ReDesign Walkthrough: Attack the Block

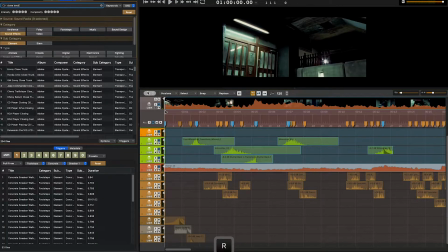1056s
This is exactly what I'm looking for. It just doesn't sound right because it needs a couple more layers, some things to kind of glue it together, as well as it needs to be balanced and mixed a little better to make one solid sound effect.
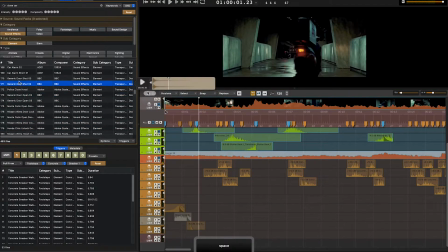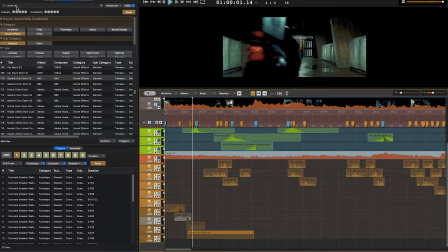1077s
So again, that one has a rattle, which is really what I'm looking for. I'm checking to see if we have anything that's getting in the car, because like when you first put your weight down on a seat in a car, you kind of hear a bit of that,
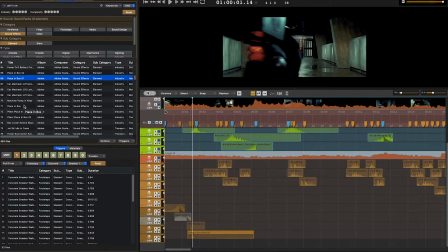1094s
like the metal moving with the springs on the wheels. And since there's a bit of that when the wheel of the moped comes down, let's see if I can find it.
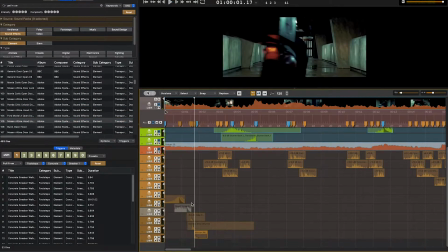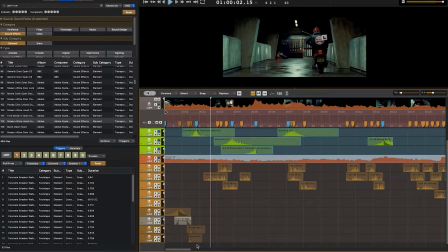I tried pitching it up to see if I could get higher pitch, but I'm getting too much distortion on that. I'm eventually just going to have to bring it back down to the regular pitch.
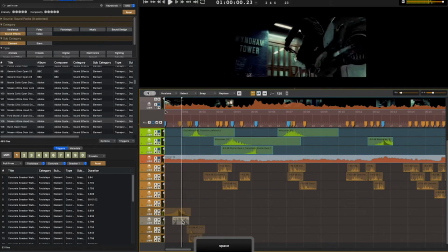I think that that initial motorcycle moped sound really came together.
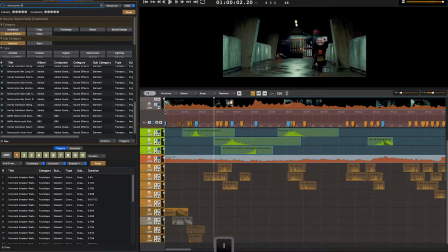1141s
So now I got to go and find a sound for the second moped. Now this one we can get away with a little bit more, because if we try to make it too high pitched or too much like a moped, since we spent so much time doing that on the first one,
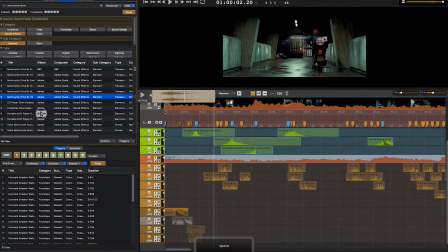1158s
it would sound too close to the original. So I'm looking for not just a moped sound, but something that sets it apart.
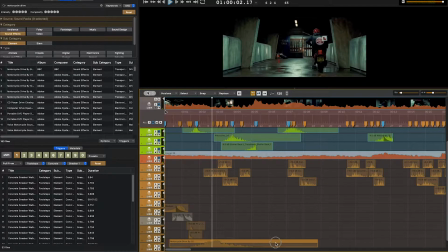1166s
I like that this one kind of has a reverb that sounds like a parking garage.
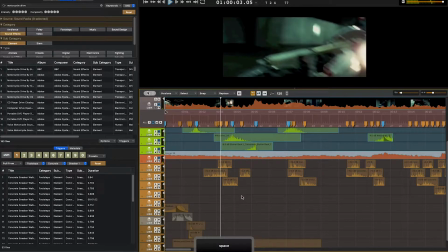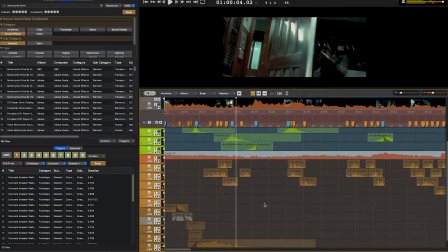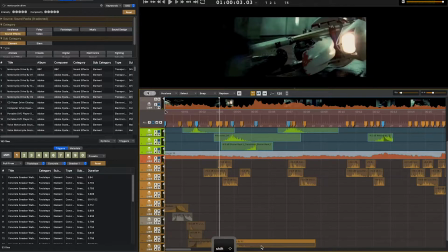1184s
I cut the region here because I wanted it to have an immediate drop off in sounds
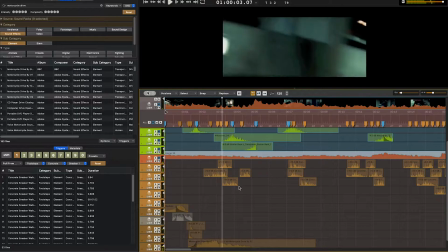1192s
when the camera cuts away. So by cutting the region and then changing its gain, I get that immediate cutoff.
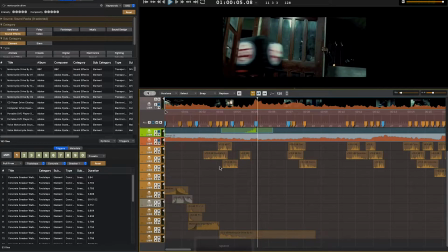1205s
Now I need an even faster sound though for when it crosses the camera going through the door.
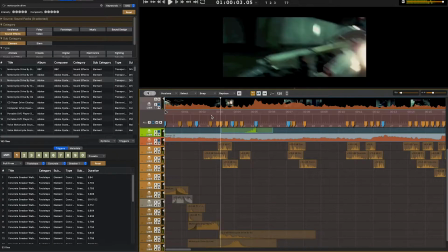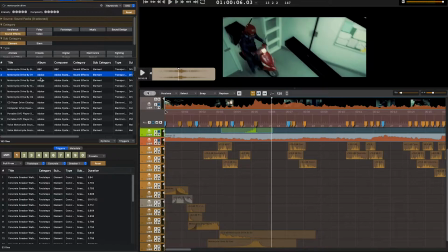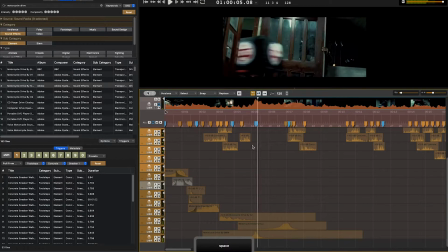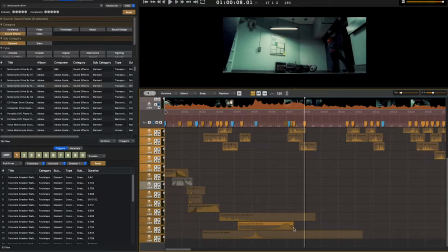1236s
So by combining different sounds, different lengths of motorcycle pass-bys,
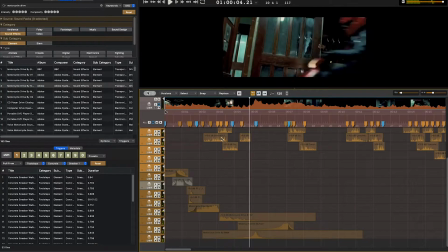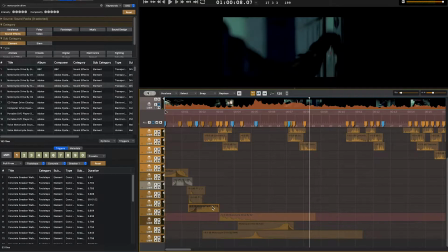now I'm going back to find sounds for the opening of the door right before the motorcycle passes through.
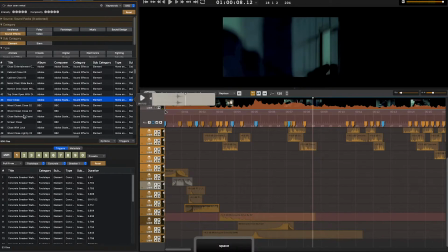1276s
It's a heavy door from the way it looks. It's part metal, part wood. I would lean more towards metal. So if I can find just a metal sounding opening, then maybe a bit of a metal screech because he's pulling it open so fast.
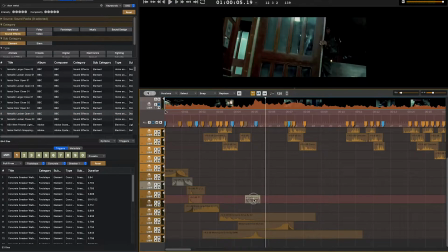1295s
And then I'll probably look for something that has a little bit more weight to layer under it.